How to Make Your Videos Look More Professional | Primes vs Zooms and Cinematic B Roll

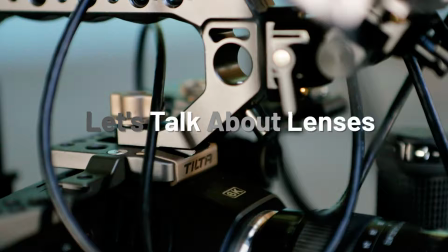So now let's talk lenses. Focal length and lens choice is really something that we dive into to really make your talking video,
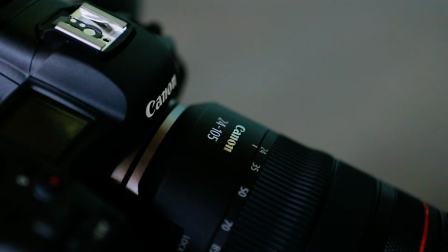interview videos, and any other kind of videos really look a lot more professional.
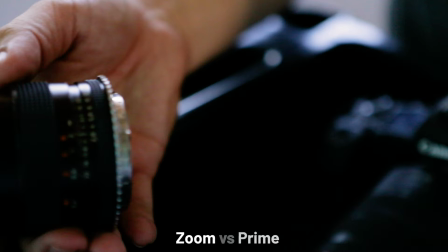So one of the first questions you might have when shooting is whether you should use a zoom lens or a prime lens.
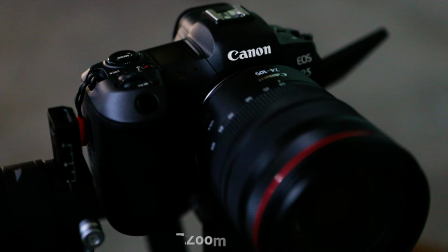That's a great question because there are a few key benefits and drawbacks to each type of lens.
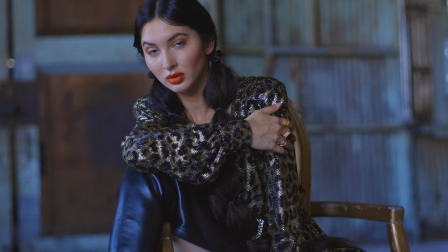If we start off here with the prime 50 millimeter 1.4 we can see is a very shallow depth of field our subject is razor sharp
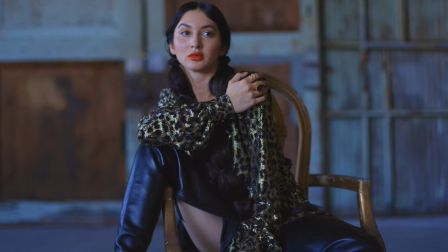and the background is very blurry the downside to this is that there's
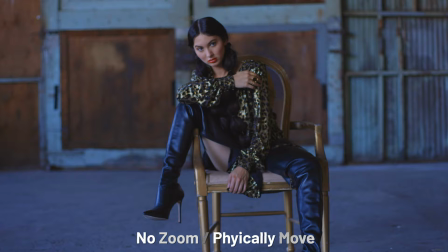no zoom function you can't move from a 50 mil to 70 mil you have
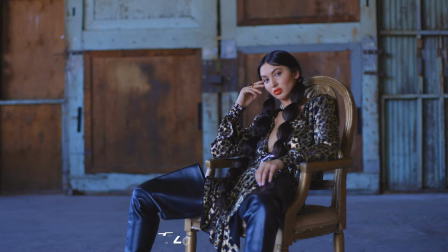to actually physically move your body and your camera closer and further to what you're
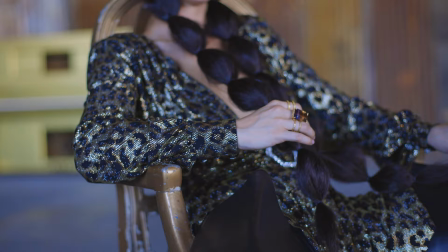shooting now the trade-off is that you're giving away that ability to get multiple
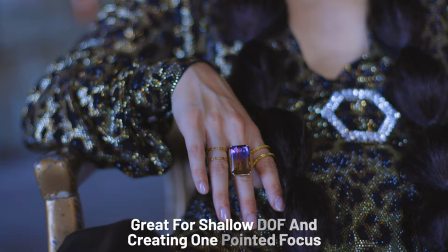shot types with one lens for the great looking shallow
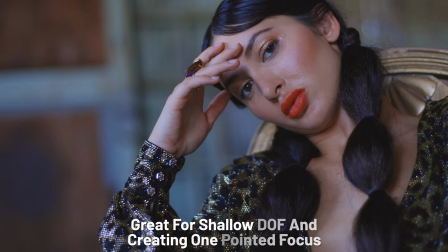depth of field which looks really cinematic and creates kind of a one-pointed focus
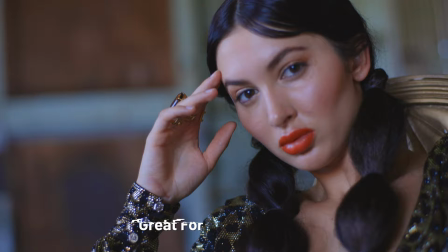whatever is in focus on camera the viewers eye fixates on and whatever is out of focus with the prime lens kind of falls off into
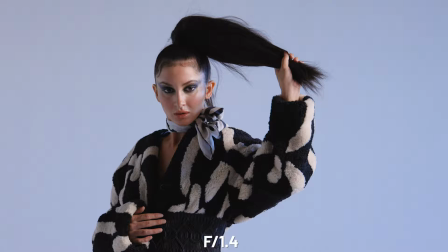the background and this really just allows for you to also get a much larger maximum aperture which lets more light into the lens and allows for you to
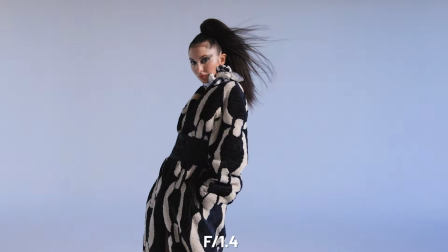shoot in different scenarios with much lower available light now we're shooting
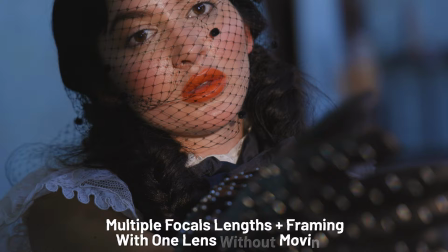on a 24 to 105 at 4.0 so without having to
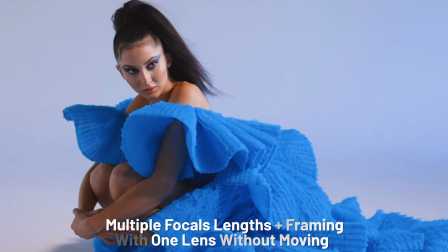move we can get a wide shot we can get a close-up we can get a medium shot
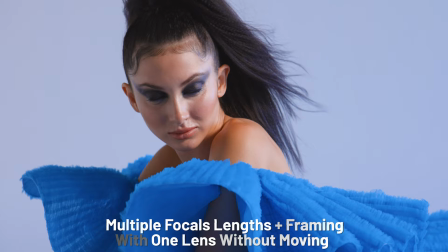all very quickly and easily so we're getting multiple focal lengths and
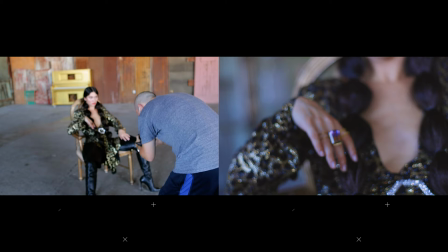multiple different framings with one single lens
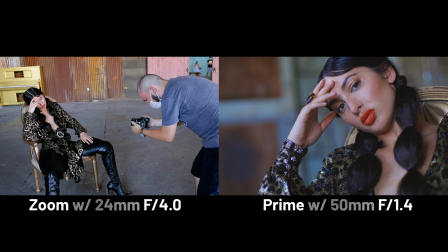so with this 24 mil at 4.0 and this 50 mil at 1.4 you can see a huge difference
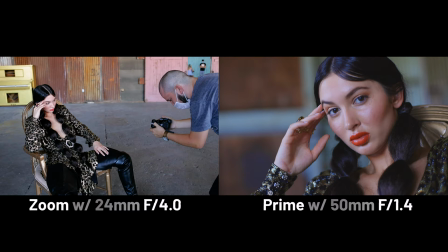with the 50 mil we see the subject very sharp we see a very cinematic
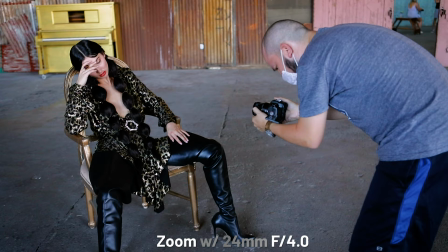looking image of our subject and on the 24 mil it feels
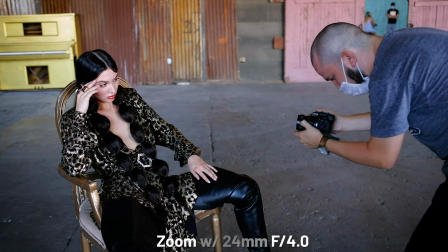much more of a behind the scenes kind of less produced less professional shot because so much of the frame is in focus but as I'm
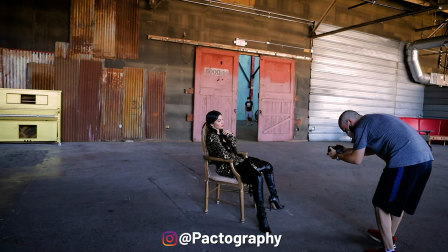shooting the behind the scenes here I can very quickly shoot a wide shot
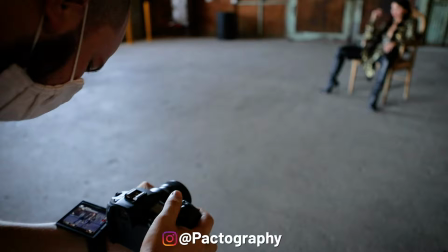zoom in and shoot a close-up of just the camera and easily choose different
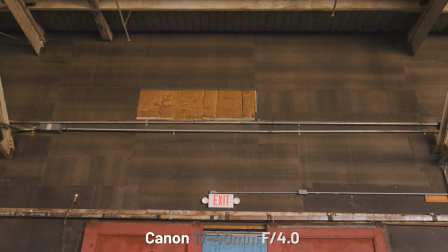types of framing now at this next setup Luis is deciding to throw on the 17 to 40 millimeter 4.0.
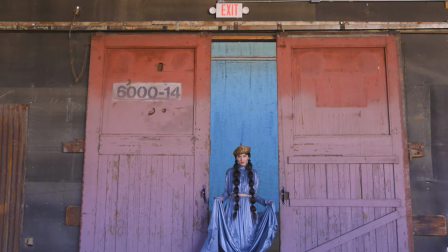It's a super wide angle lens that he strategically chose for this very dramatic
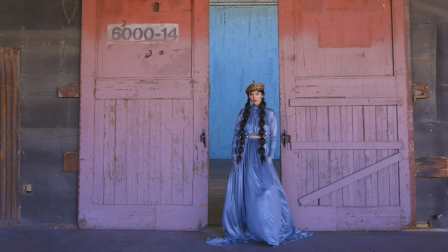setting where we have the subject walking through this large
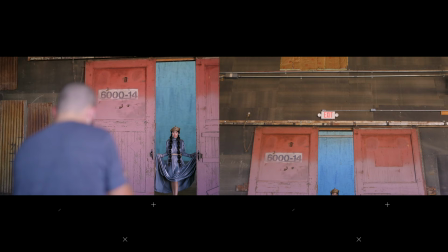doorway and we really get a feel for the scale and size of what's in our image compared to the 24 to 70 that I'm shooting in on.
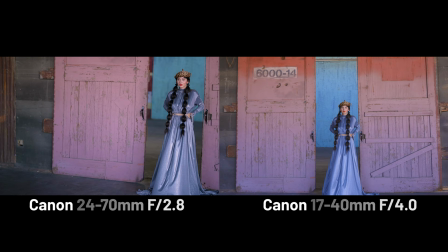It's not nearly as dramatic and we're seeing a lot more of the majority
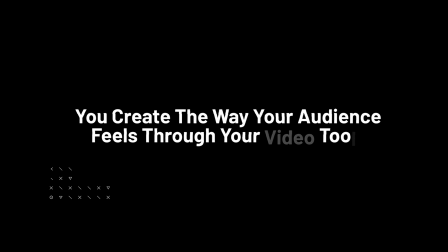of the image in focus so we're clearly seeing the subject and where she is in the location so the takeaway here is that as a video creator
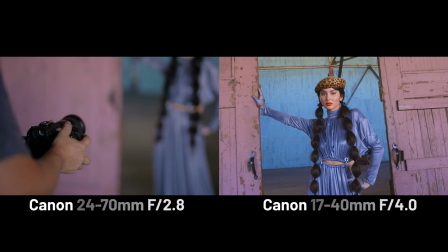you're using your tools to change the way that the viewer is feeling
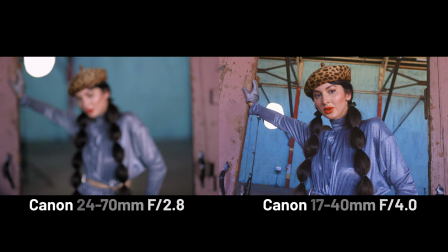and you don't need a whole lot of lenses if you have maybe two lenses and even on
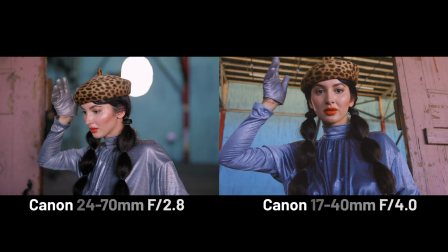smartphones and they now have a wide-angle function and a telephoto function you can
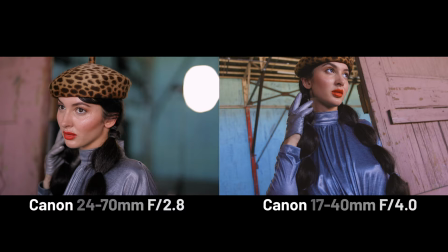mix and use all of these different techniques together to create something
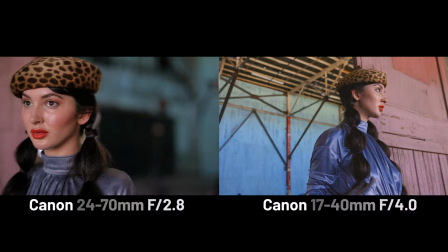that feels more professional or adventurous or action-oriented.
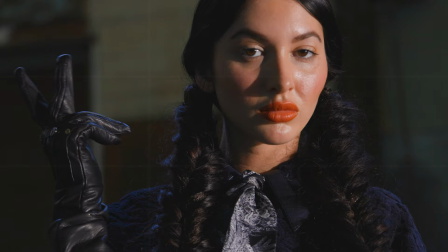So now I want to touch on framing.
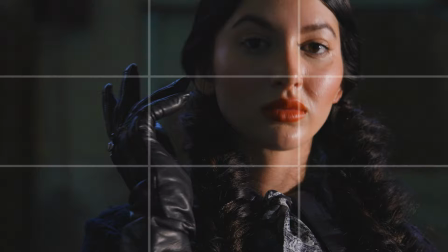If you've noticed for pretty much all of these shots we're framing the subjects eyes on the upper third of the screen.
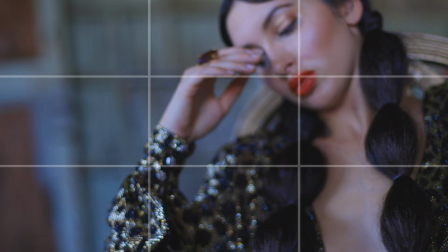This technique is known as the rule of thirds.
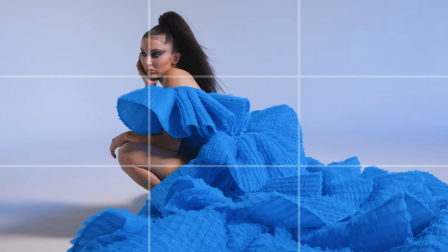There's these imaginary intersecting lines that intersect at four different points on your screen
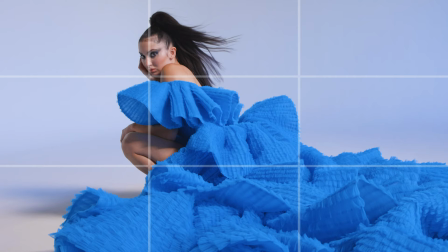now if you place important parts of your image on those
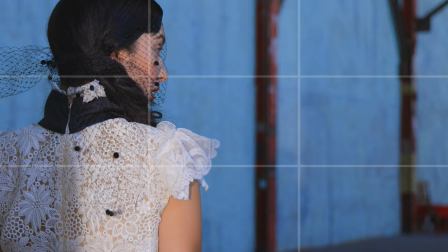intersecting lines it's a pretty good chance that you're gonna get a good-looking aesthetically
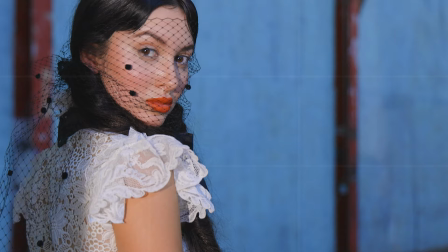pleasing image this is a great guideline and a framework to follow as a video
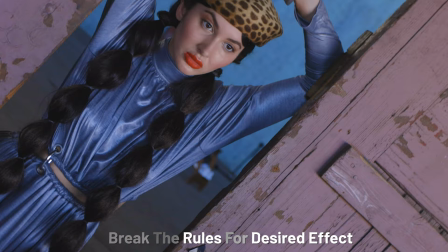creator but we want to learn these rules so that we can use them properly but
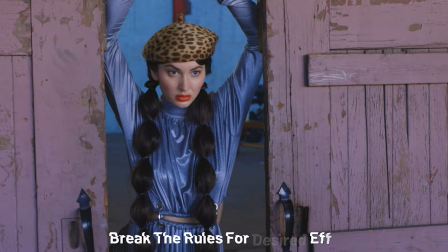then also be able to consciously break them for a desired effect
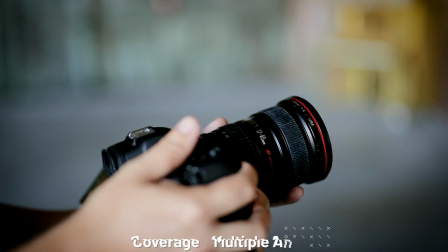now i want to talk about one of the most important parts of creating a video
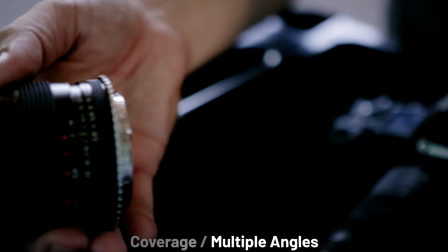which is getting coverage these techniques that we've touched on help
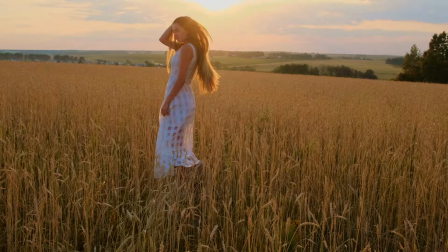you to get shots looking a certain way but really getting multiple angles shooting the same action in multiple different ways
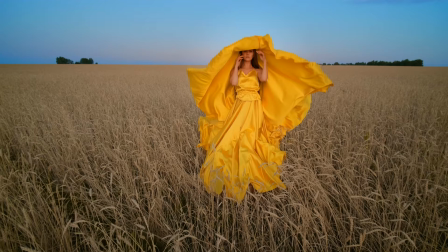and getting as many usable shots as possible is key to having enough ingredients to work with when you get to the post-production phase. So let's take a look at what the shots Luis has shot so far would look like in a montage.
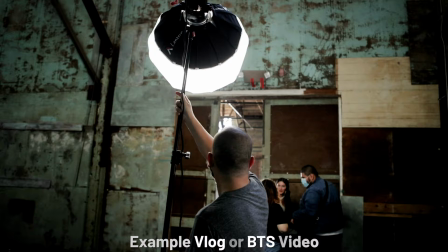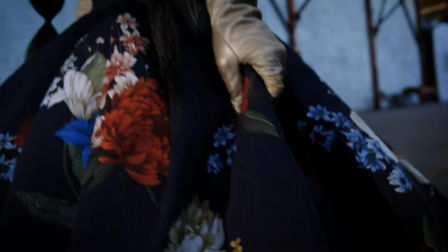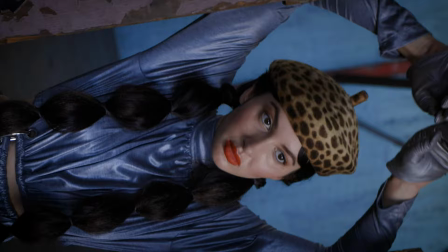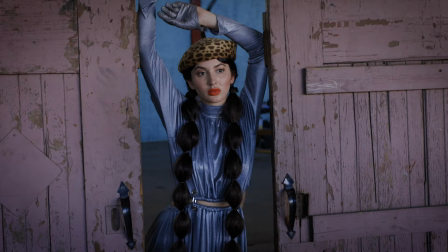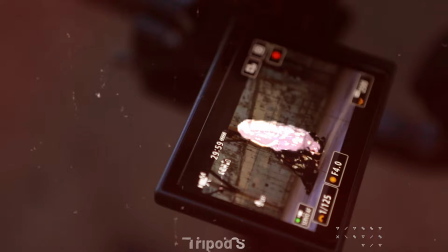So if everything was on a tripod with no movement, it would be a pretty boring video.
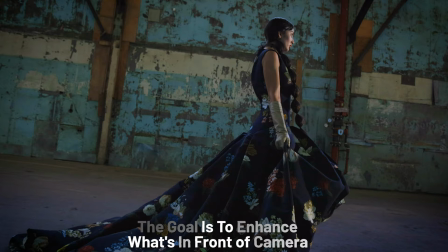So the goal here, like I mentioned, is really to enhance what's in front of the camera.
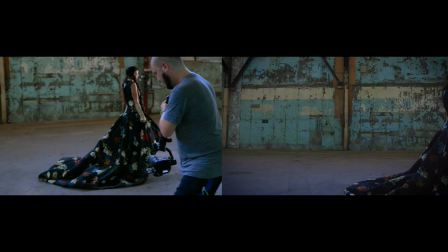If you're shooting a talking shot on an iPhone with a tripod and it's just you standing in front of the camera,
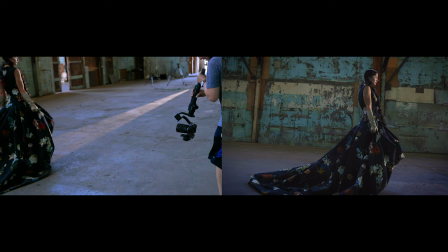what kind of lighting and background can you use to make that more uniquely yours?
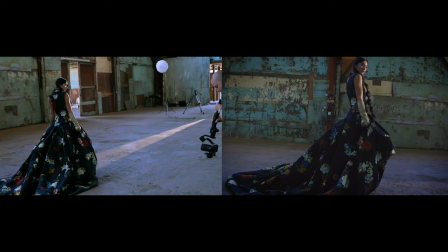If you're shooting a high-end fashion video, what kind of camera movement and framing can you use to make your average looking shots really stand out?
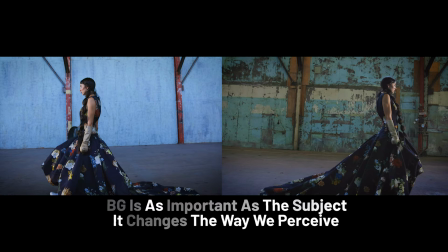Even like choosing your background properly.
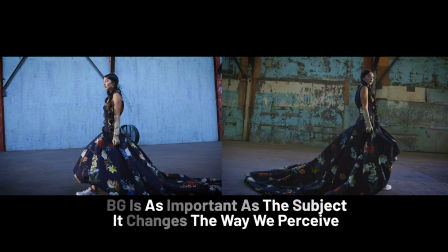It can be just as important as the subject or the main focus of your image because it's also changing the way that we perceive what's on camera.
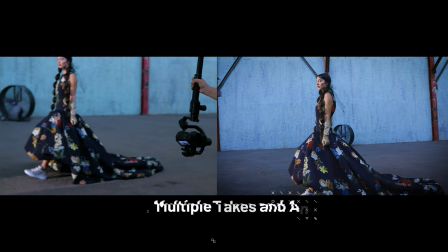Two different shots, Same subject and outfit, same movement, different backgrounds, different experience.
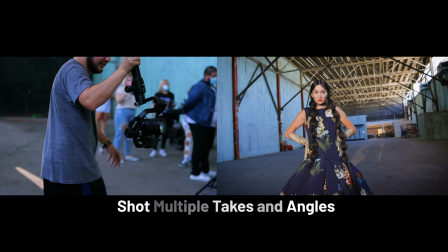And when we're using these things, we're making sure to shoot multiple takes and multiple angles.
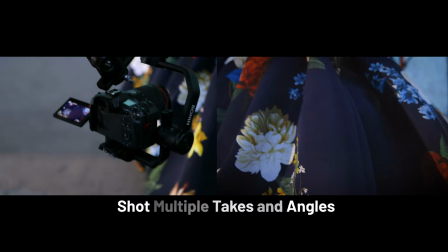This is going to help you carve your story later on in the editing process.
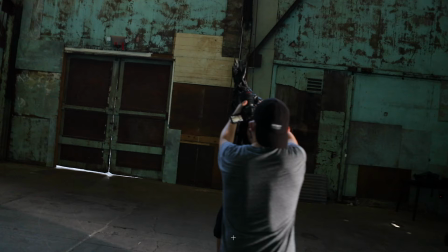The more coverage you have, the more of a story you can tell. And for this kind of example, the doing is creating a lead-in shot with movement.
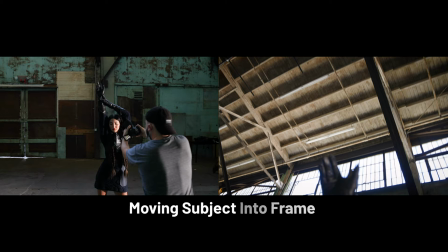You see, we're not really framing anything on the thirds, there's no special rules that we're following here, but we're moving the subject into frame.
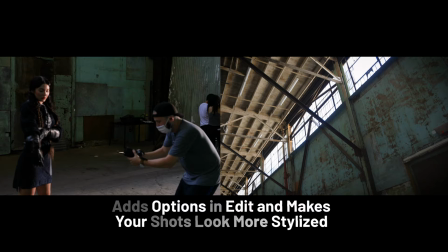And this gives us kind of a cool intro into a shot. It's also giving us more to work with in our edit.
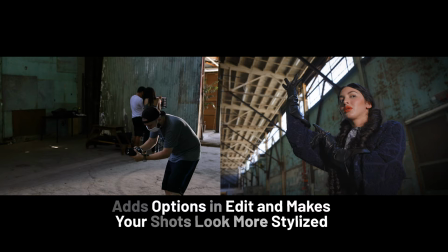Little things like this really add more options for us later on and allow those extra little moments
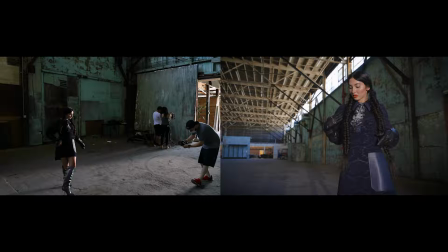that you have recorded to create a more dynamic video that wraps it up for our
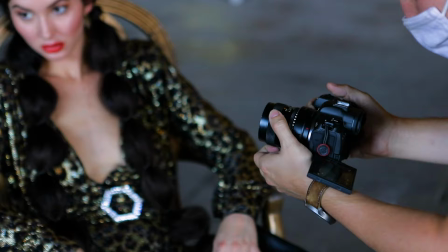mini onset crash course experience not good lighting good lighting not good lighting good lighting if you like that tutorial you can check out my cinematography master class where i go even deeper into these techniques principles and takeaways so you can click that link to check out the trailer and if it looks like something that you're like or interested. If it looks like something you're interested in, you can hit the enroll button and join the team. Check it out.